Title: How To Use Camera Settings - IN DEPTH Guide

If we're shooting slow motion at 120 frames a second then we want our shutter speed to be as close to 240 as possible
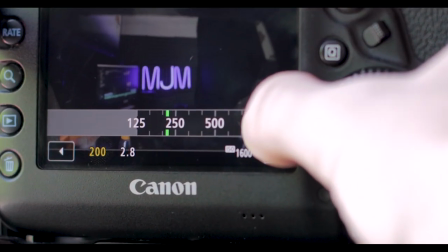[4:10]
and the closest that you'll probably have in your camera is 250. If you follow this rule you should always get really natural looking motion blur and if you want to know why then carry on watching but this does get quite technical. Now this comes from the early days of cinema when cameras used a rotary shutter instead of a curtain shutter that you get in most modern cameras. These cameras used a semi-circular disc to either cover or expose the film when you were shooting and the most realistic shutter angle they found was about 180 degrees. You can see this in action with this useful little animation here.
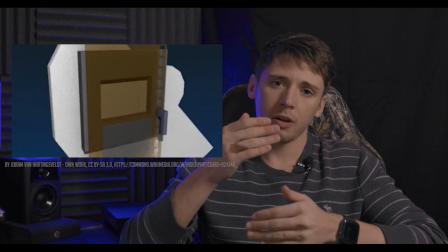[4:51]
Now with that 180 degree shutter angle this means that for each frame of that film it's exposed for half of the time.
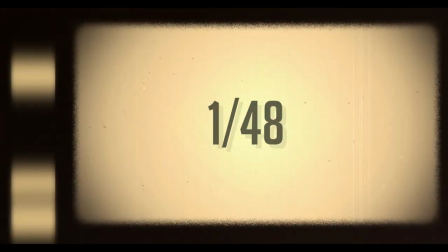[5:00]
In other words each frame is exposed for 1 48th of a second making the shutter speed twice as fast. This might seem a little pointless to know now but if you ever use a cinema camera in the future all modern cinema cameras still use shutter angle as an option. I hope you still follow him. You might be asking what happens if you don't follow this as a rule. What does that do? All this means is that your motion blur will look unrealistic. So if you use a faster shutter speed or smaller shutter angle then it's just going to give you less motion blur in that footage.
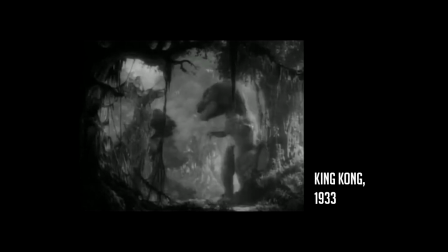[5:36]
The motion will look quite jittery similar to the effect you get from stop motion footage. With a longer shutter speed or larger shutter angle you just get more motion blur in that footage. These can both be used creatively of course. Cinematographers often shoot war scenes with a faster shutter speed to make it seem more jittery to offer more detail to those shots.
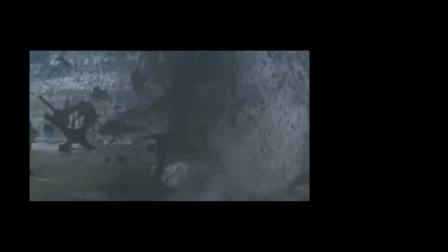[5:56]
In fact you're probably so accustomed to watching war films like Saving Private Ryan with those smaller
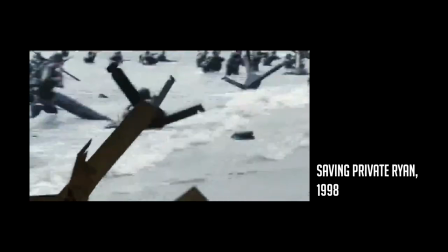[6:01]
shutter angles that if you saw it with more motion blur it would probably look less realistic.
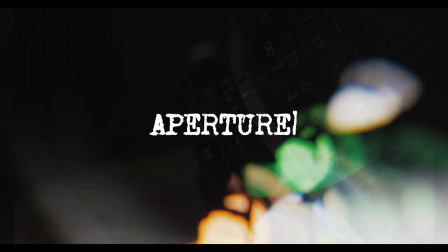This is probably the next most important thing you need to look at when setting up your camera. The aperture is basically how large or small the opening is through which light travels to hit your sensor. This is measured in f-stops and the first confusing thing you'll probably notice is the smaller the f-stop number becomes the larger or wider the aperture becomes. Bear with me. Aperture affects the image in two main ways. Obviously if you're opening up the aperture to let more light in the brighter the image will become but it also affects your depth of field. A wider lens will give it a shallower depth of field. This gives this blurry effect to the background that we call bokeh.
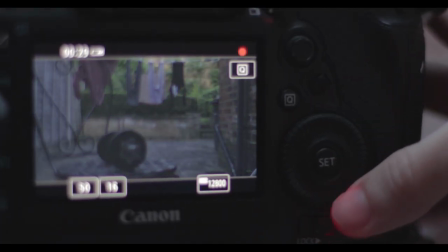[6:51]
If we increase the f-stops you'll notice that the distance between focused objects increases giving us a deeper depth of field. Keep in mind how these two things work together. If you're shooting in a dark environment for example and need to let as much light in as possible you're going to open up the aperture. Now as well as letting more light in you're also going to be creating a shallower depth of field and this might cause you issues for example when you're focusing. Okay are we ready for my next little nerd tangent? Remember if you want to skip this bit and go straight to where I start talking about ISO you can skip to this timestamp here. So why does the f-stop number get smaller when you make the opening in the lens bigger? Well the f-stop is actually the ratio between the focal length and the diameter of the entrance pupil.
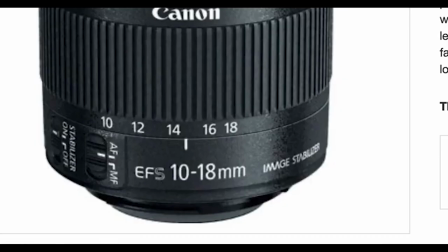[7:43]
As you can see the focal length of the lens affects the aperture. This is why some zoom lenses have an aperture range rather than just one
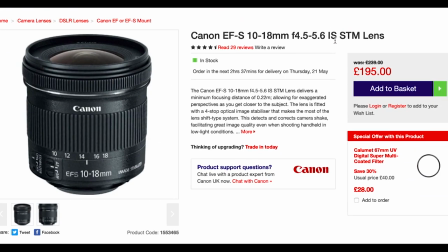[7:51]
value because as you start zooming in and out you're going to be changing how much light is hit in the sensor. You can get around this with more complex optics which allow you to change the focal length without changing the aperture.